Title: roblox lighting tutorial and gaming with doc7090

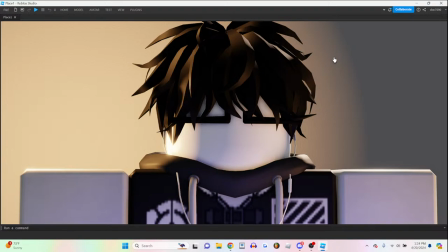12:29 it's looking good already and at this point we've set up all the main
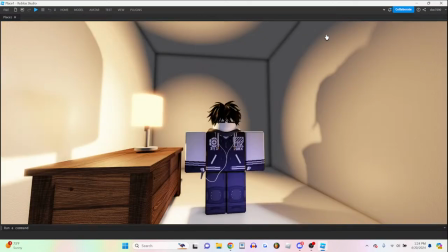12:34 lights everything is uh okay hold up let me add some of the blue to the background
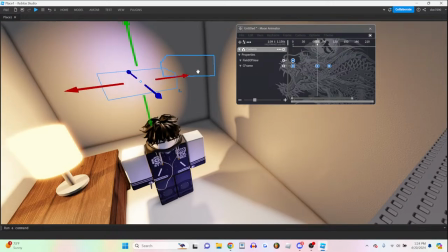12:40 because the background lights like the how the how lit the
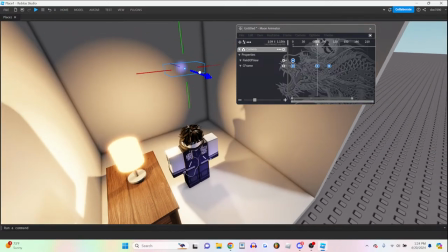12:45 background is also affects your character because your background can be the motivated
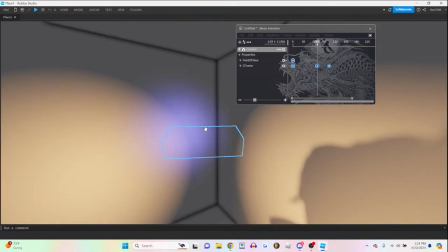12:50 lighting for the character so if it's lit blue here in the background,
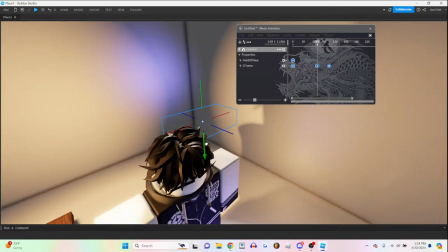12:55 I can add a blue rim light to my character and it will
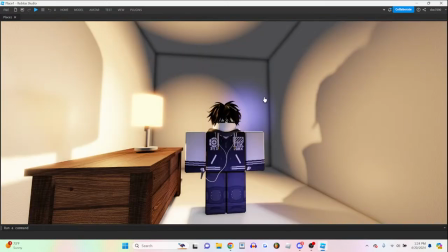13:02 make sense because they can see that the background is blue so my character should be a bit blue too.
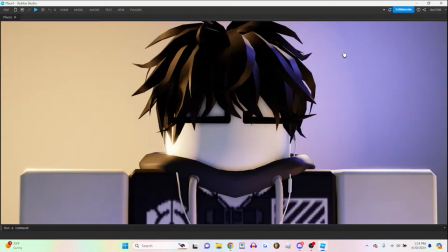13:11 There we go. Okay, now at this point we can start messing around with the lighting settings.
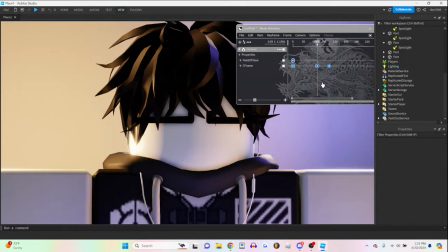13:18 So, give me a sec.
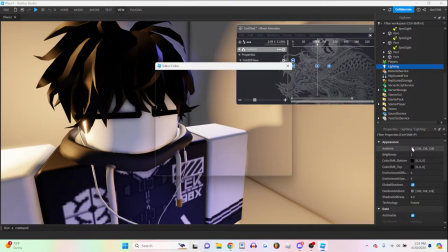13:23 I'll do a brief explanation of all this ambient refers to the color of the shadows so i usually like to make
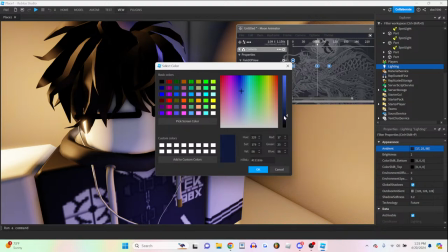13:31 it like a color that goes against the lighting so like a blue if the lights are all warm i like to make it cold
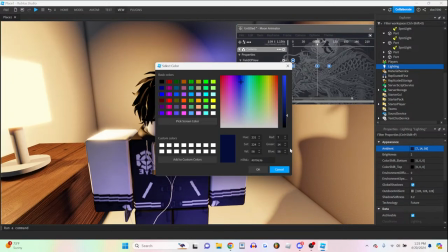13:41 or or also uh honestly ambience has to do with the the scene so
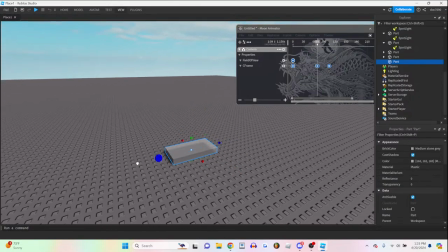13:49 if we were in a red box let me I can just duplicate this if
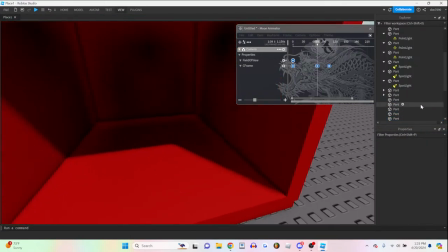14:02 we were in a red box I would turn the ambient color to red
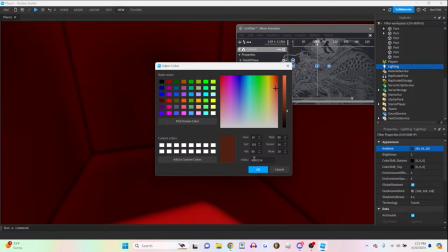14:09 because the shadows are red and yeah so ambient really
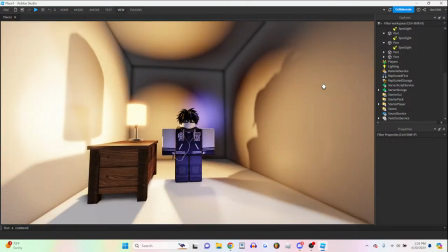14:16 I'll just make the ambient it depends it really depends you can either go with a color that complements your lighting or go with a color that matches the setting.
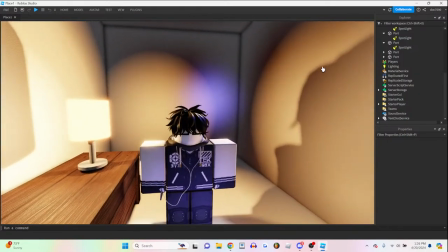14:32 So if you have gray walls, it makes sense for the ambient to be gray.
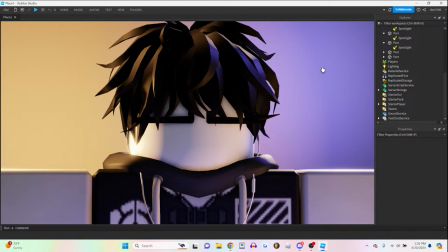14:36 If you're in a grass patch, it makes sense for the ambient to be green. Because the ambient... I'm so bad at explaining things.